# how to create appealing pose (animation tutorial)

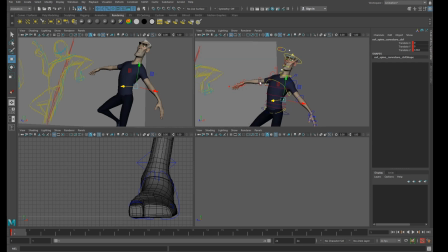244s
But now that as you can see, now that I'm having the spine going this direction, I kind of want to counterbalance this with my head. Okay, and started to think about to tilt it a little bit.
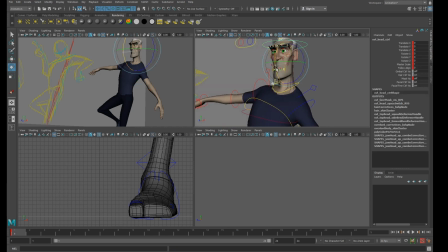260s
Okay, so as you notice in my drawing, I want to have the head going down. Okay, I don't mind to squash it. You know me, guys, usually I will cheat and do whatever it takes to get a kind of appealing pose that I'm looking for. Okay,
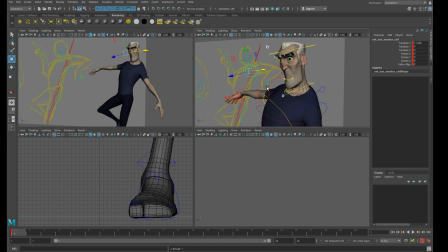284s
very quickly I'll put the eyes look in this direction. Then I will start with the shoulder. Okay, want to make sure the shoulder is going up.
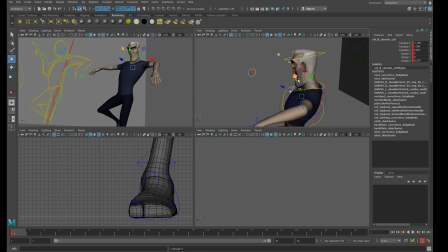307s
Okay,
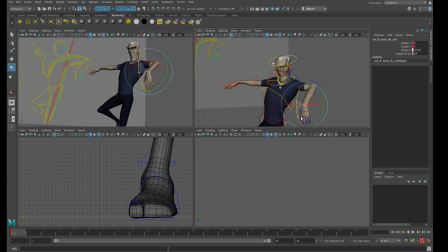312s
and I mean the hand going down. And even if now maybe I don't want to go very into the details for the finger yet, still want to very quickly group the pose here. Okay,
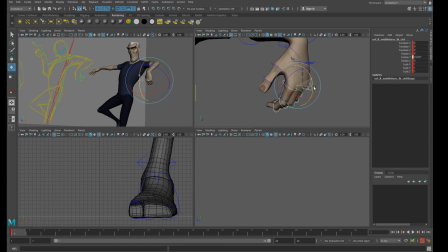so just it doesn't look like um, completely in a T pose. Okay,
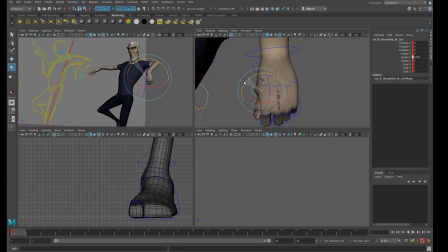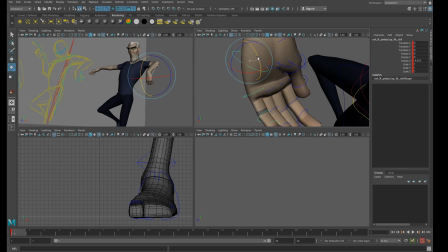352s
I can start to close those bones a little bit to make it feel a bit more natural as well.
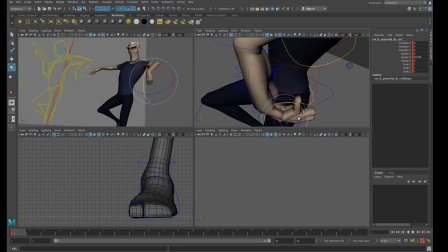363s
Close some of the finger. Okay, for me, I don't know guys, but for me, anytime I pose a character,
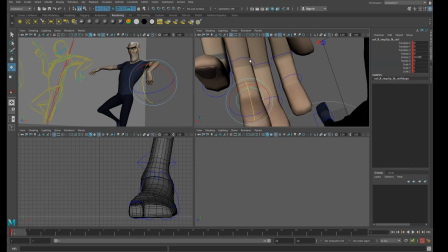369s
having the finger in a weird pose, not really appealing pose, it can distract me from the rest of it completely. So sometimes what I do, I try even just closing the finger for a moment. Okay,
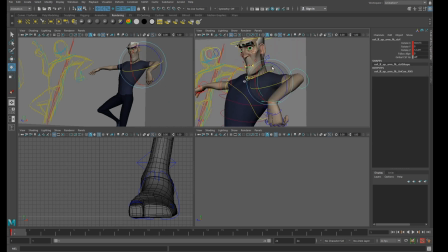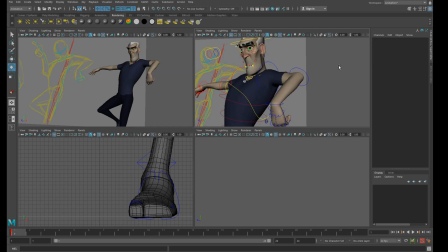397s
okay. So I'm raising the shoulder, but then I'm dropping kind of the arms this direction, and at the same time now I wanna move forward. Yeah, I wanna make sure it's see the line of action is
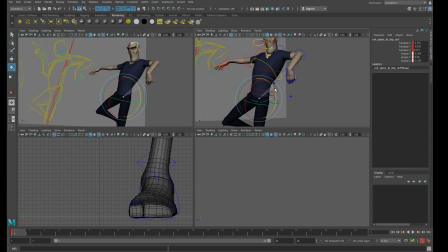still going more to that direction. Okay, guys.
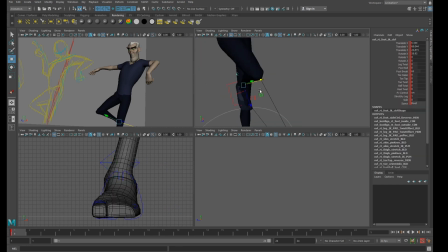Okay, I'm trying to close the negative space over there.
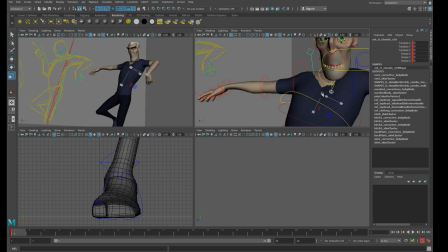441s
Now we can drop a little bit here. This one, and start to adjust very quickly the the hand.
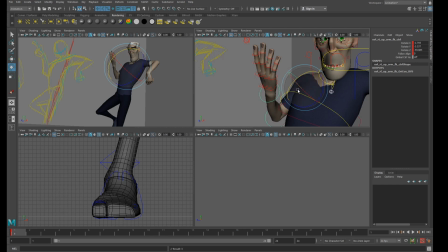459s
Okay, pushing forward this direction. Okay, now because the hand pose, the overall arm pose actually is strictly connected to the hand,
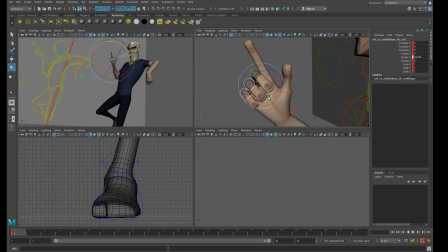476s
it's important again that I close the finger as much as I can. Okay, I will tweak it maybe a bit more later.